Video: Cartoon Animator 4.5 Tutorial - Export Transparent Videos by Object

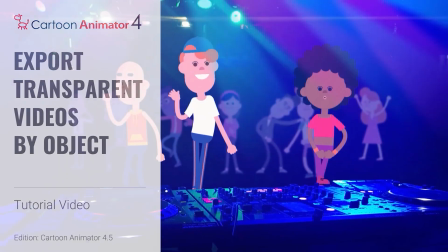0:00 Hey everyone, in this tutorial we're going to talk about how you can export individual objects from Cartoon Animator 4.5 to using your external video editor projects.
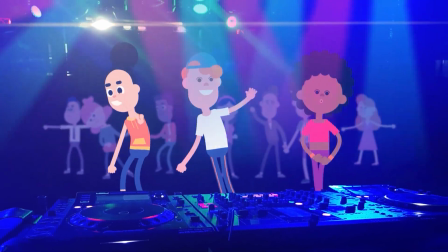0:08 In the example shown in this video, we're going to use video production and editing software HitFilm.
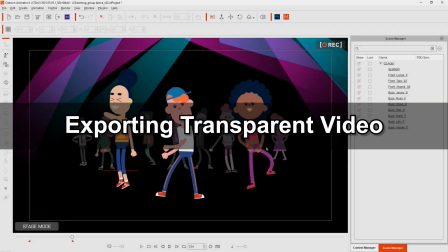0:14 The scene you're looking at is composed of spotlight components as well as both foreground and background characters.
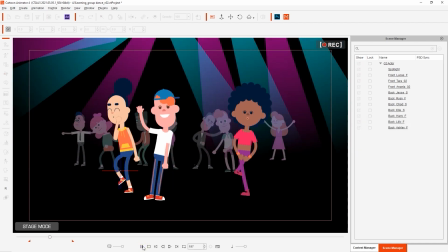0:21 A new feature with 4.5 is the ability to isolate objects so they will show up exclusively when clicked on.
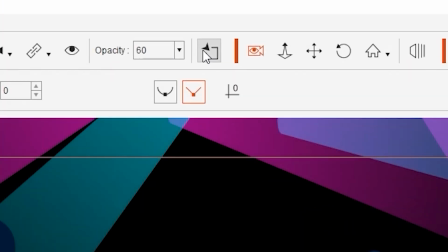0:27 You'll find the isolate selection tool on the toolbar and when it's enabled you'll only see the objects in your scene that you select from the scene manager.
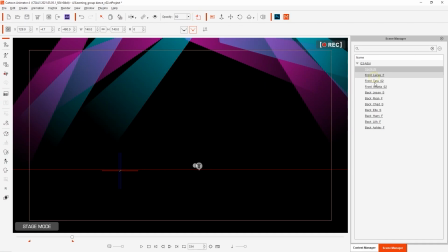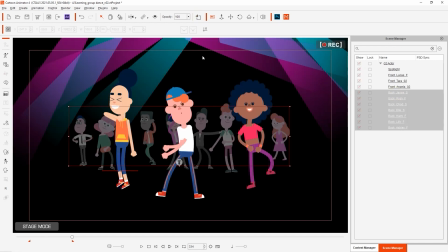0:39 We'll keep it disabled for now and move on to the render settings panel to make sure everything is set for transparent video export.
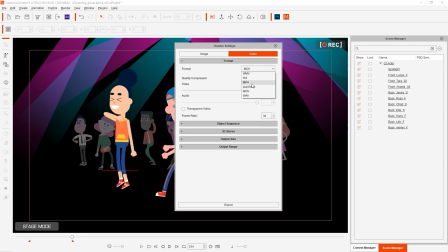0:47 In order to export the transparent video we need to ensure that the MOV format is selected and that the transparent video option is enabled. In the object sequence section below you'll find an option to export into separate files.
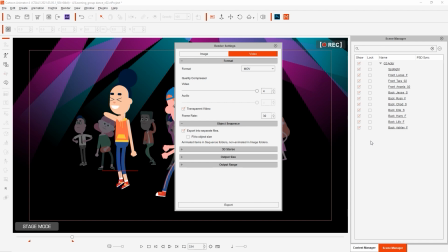1:00 We want to ensure that this is also enabled in order to export all of the objects in our scene into separated videos with alpha data. From there I'll select the 1080p resolution for export and make sure that we have range enabled to ensure that only the frames that are part of our project length are rendered.
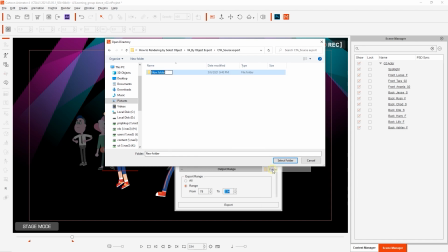1:17 When you export using the export into separate files option it will prompt you to select a folder so make sure you have one created to contain all of the files. There will be two subfolders once export is complete.
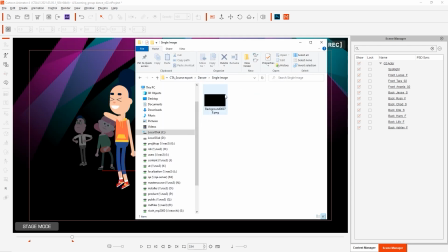1:29 The single image folder contains a single transparent background image while the videos folder contains all the transparent videos, one for each object in your scene.
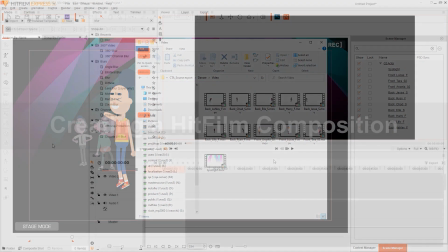1:40 Okay so now that we have all of our video files it's time to import them into HitFilm.
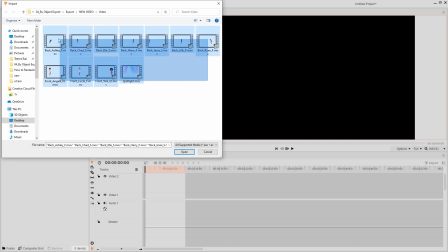1:44 We'll start off by putting them all into a dedicated folder called videos just to organize things a bit better.
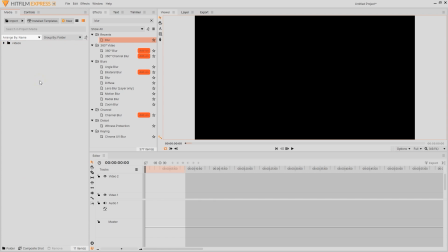1:52 After that's done I'll create a new composite shot and then drag all of those same videos in.
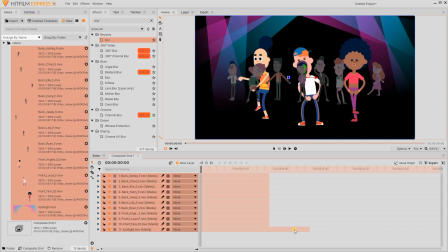1:58 We'll worry about the layer order in a moment, but first I'm going to import in both the background and foreground images into the timeline as well,
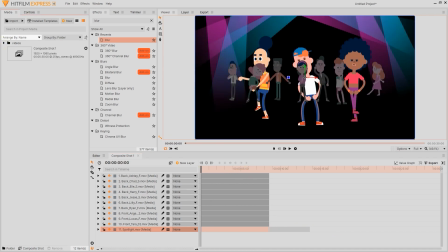2:04 and then adjust the clip length to correspond with the lengths of the other video clips.
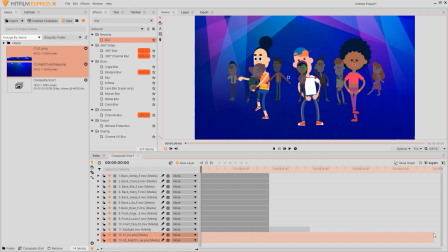2:10 It's also important that I fit these images to the frame by right-clicking on the clips and then selecting fit to frame under transform.
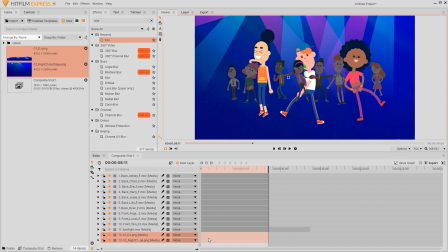2:17 This will fit them to the same size as our viewport.
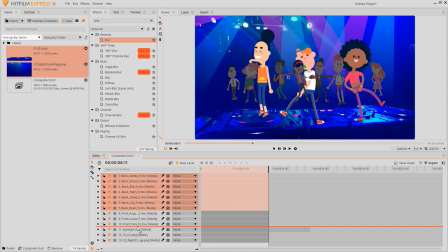2:22 What I want to do next is change the order of the track layers so that they are consistent with what we had in Cartoon Animator. You can simply click and drag the track layers around in the timeline to get the results that you want.
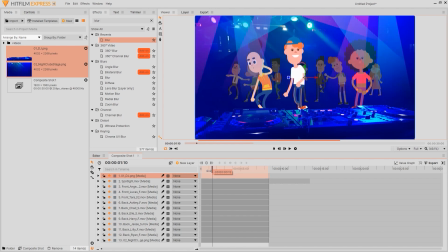2:34 Since each object that was in Cartoon Animator now has its own video layer in HitFilm, we can then manipulate them just like we would back in our original project. That means that you can click and drag each character around individually to change its position in your scene and also adjust their visibility.
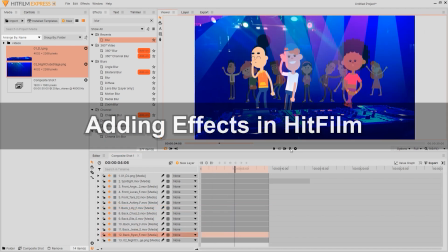2:52 Once you tweak the position of your characters, it's time to move on to the special effects that you can add in HitFilm.
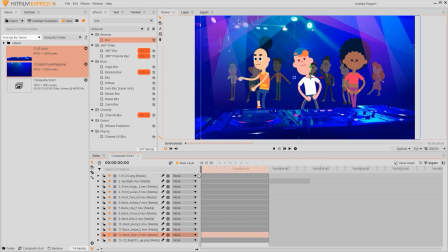2:58 The first thing I'll do is add a blur effect to our spotlight layer to make them a bit softer. Once we have the layer selected, we can search for the blur effect from the effects panel and add it from there.
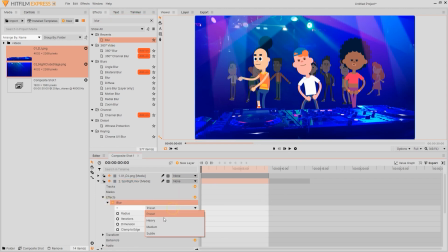3:09 You can also adjust the level of blur here as well.
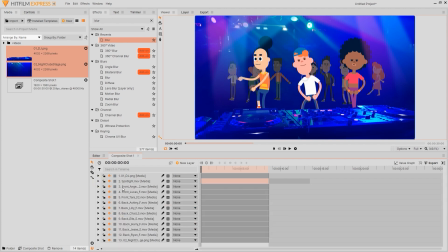3:12 Next we'll move on to adjust the color tone of the characters in the back to seem like they're being lit up differently from the foreground characters.
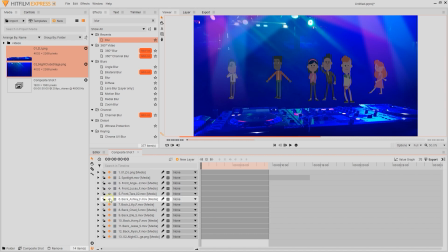3:19 I'll start by making the foreground characters invisible and then starting with the one character in the back I'll copy the same effects to the other characters later.
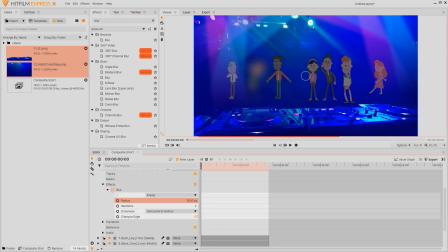3:28 First I'll add a very slight blur to give us sort of a depth of field effect as our foreground characters are going to be the main focus. After that I'll search for the gamma effect and apply that to our character layer which allows us to tweak the RGB gamma values to something a bit more bluish that matches the spotlights above.
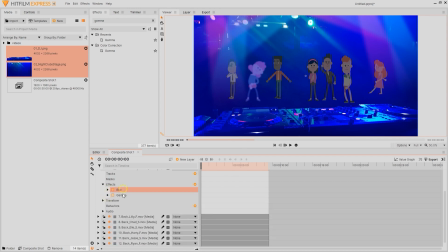3:47 Once we've found the level we like we can then simply copy and paste these same effects to all the other background layers by multi selecting them and then pasting the blur and gamma correct using control V. After finishing that I can then reveal the foreground characters again and then repeat the same gamma effect process on the two characters to the side.